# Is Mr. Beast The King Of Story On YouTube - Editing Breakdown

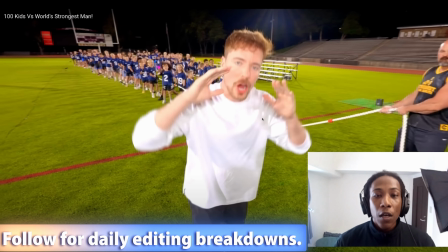0:00 Okay, everyone, welcome to another editor study sessions where
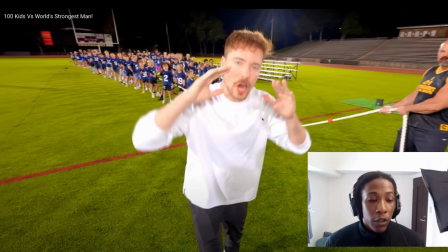0:05 we dissect and break down and learn from some of the best YouTubers on the planet. Today, we're learning from Mr. Beast in his latest video, 100 Kids versus World's Strongest Man.
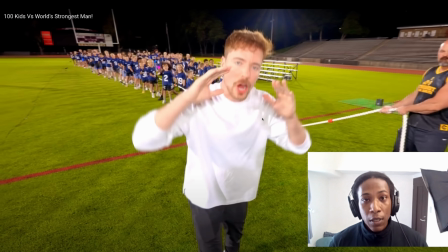0:19 And with Mr. Beast, I'm usually afraid to start his videos because I know that I'm going to watch it until the end, 95% of the time. So he really knows what he's doing. Today, I want to take a slightly different approach.
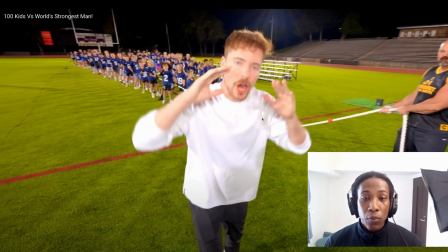0:34 We're going to be focusing a lot more on story as opposed to the little editing tricks that's happening. So I'll try to let it run for as long as I can, maybe 10 seconds. Then pause and we can talk about what happened, what we're understanding.
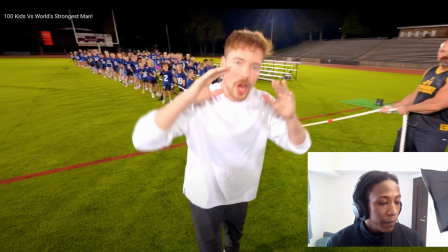0:49 So let's get right into it.
Who would win in a game of tug of war?
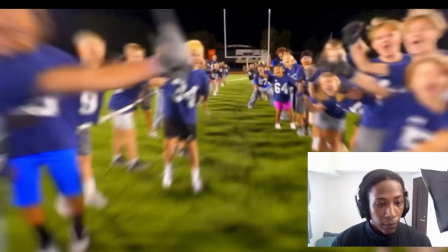0:54 The strongest man on earth or 100 kids? 3, 2, 1, go!
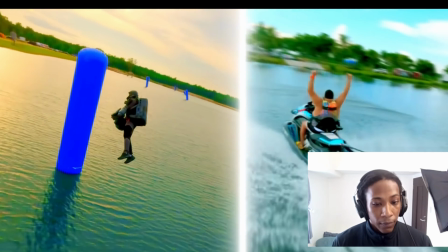1:01 And that's just the first of some of the most epic competitions you've ever seen. We're racing the fastest jetpack in the world.
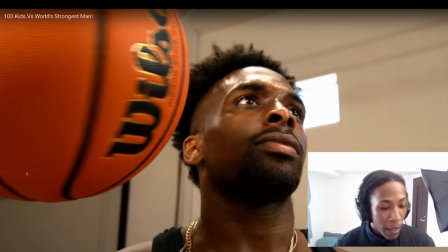1:08 We have the world.
Wow. So that was about 16 seconds. I let it run. But for copyright, I need to stop occasionally, right?
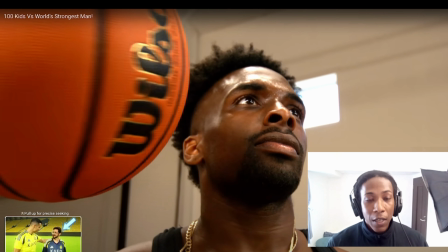1:16 But we already see some things happening here from a storytelling perspective that it's well
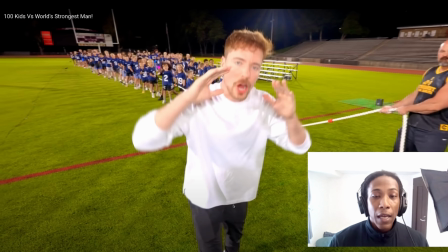1:22 known Mr. Beast is like he's going to say the title of the video and show you it as quick as he can. That's just YouTube good manners basically, right?
Who would win in a game of tug of war?
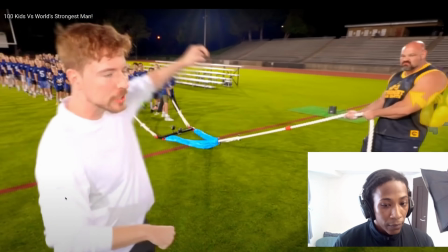1:36 The strongest man on earth or 100 kids?
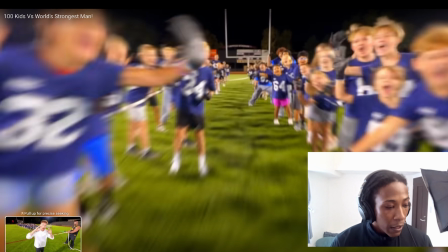1:39 There were two small moments there that he highlighted when he said a game of tug of war, you'll see the rope light up.
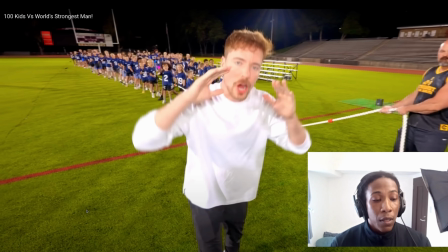1:47 And then when he says 100 kids, the camera starts to go into the kids.
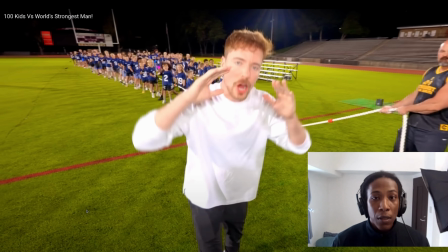1:52 And it's from a storytelling perspective, it's showing us the scale of how many kids there really are.
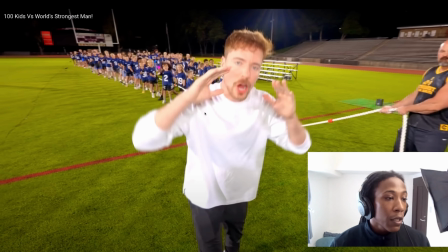1:59 Because in this shot, we can see it's a lot of kids, but you don't feel their presence the way you do in the shot where the camera is going through the center of everyone.
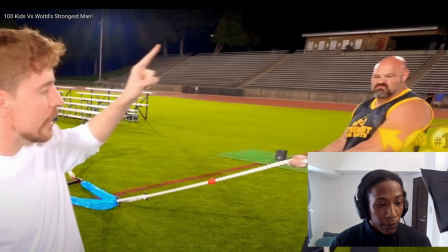2:08 Who would win in a game of tug of war? The strongest man on earth or 100 kids?
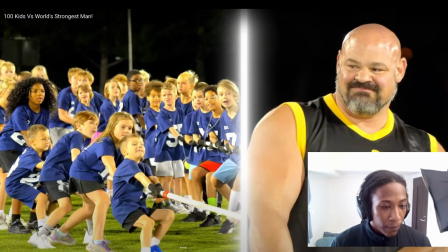2:14 3, 2, 1, go! And that's just the first of some of the most epic.
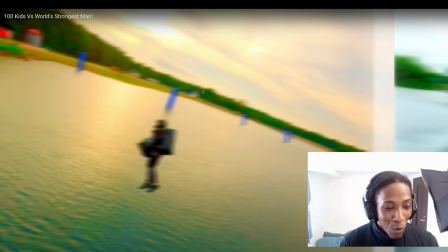2:21 And this is what Mr. Beast does, right? He does the most epic things you can come across on YouTube, the best spectacles.
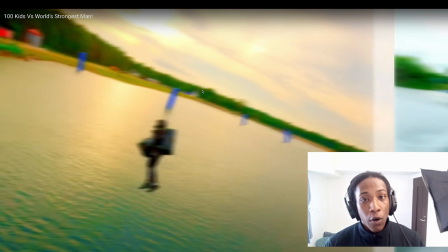2:29 And it goes from what we were promised immediately into there is more than we promised you. And it's not like a boring reward. It's actually more than you would think.
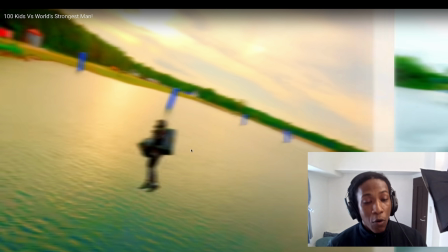2:42 Like this dude is flying over water, this is pretty cool.
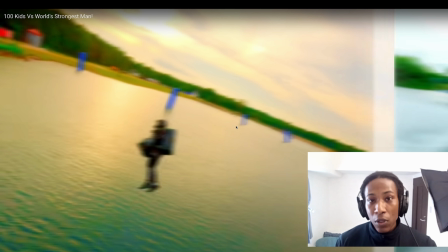2:47 So that's something you can use in your own editing, in your own stories where, and I'm learning for myself while I'm telling this to you also,
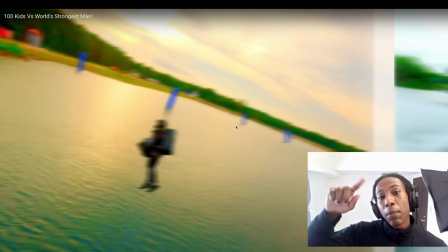2:56 it's to create that psychological bump for viewers when they come onto your video.
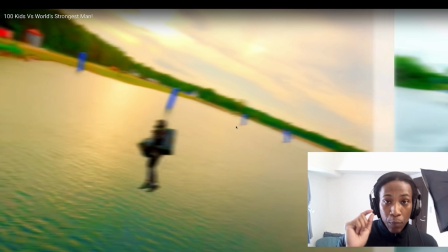3:03 As you're making your video, you want to have the promise that you promised and then a level up beyond it. And that level up beyond it is going to be like a reminder that, hey, it has way more than you actually thought you were going to get.
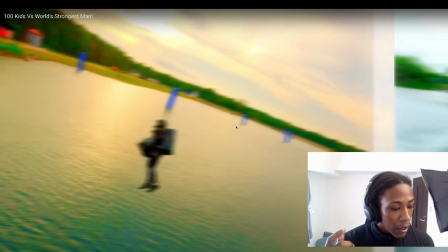3:18 I read in a book by Alex Hormozy, the the value equation. There is something called TTV, time to value. And that's basically
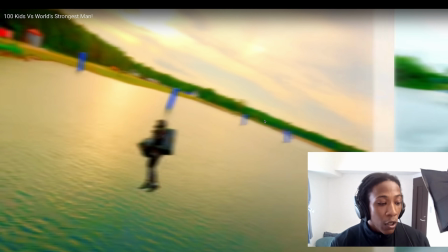3:32 to you want to get your customer what a bit of value as quickly as possible. And this is the way of doing it in a movie or a video, which is the product. You show them that you will give them more than they paid for.
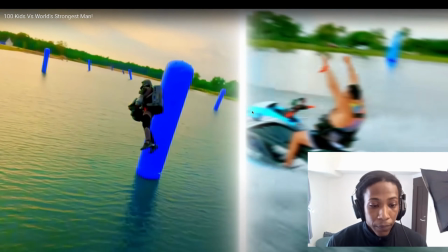3:46 It's additional value.
Competitions you've ever seen. We're racing the fastest jetpack in the world.
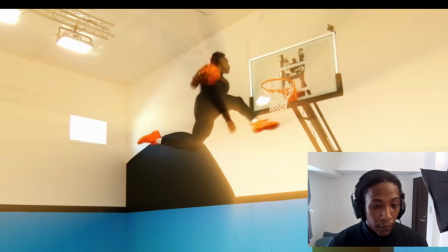3:52 We have the world record high jumper in a dunking contest.
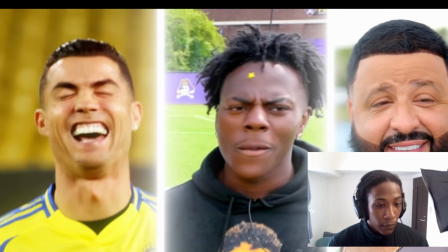3:55 We have the world's best soccer player competing against celebrities, starting with the fastest woman on the planet.
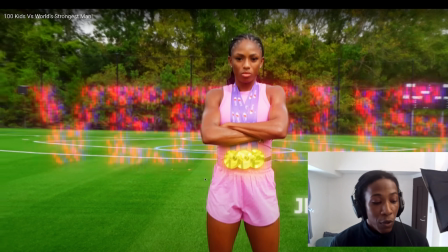4:02 That was a very smooth transition. Did you notice that?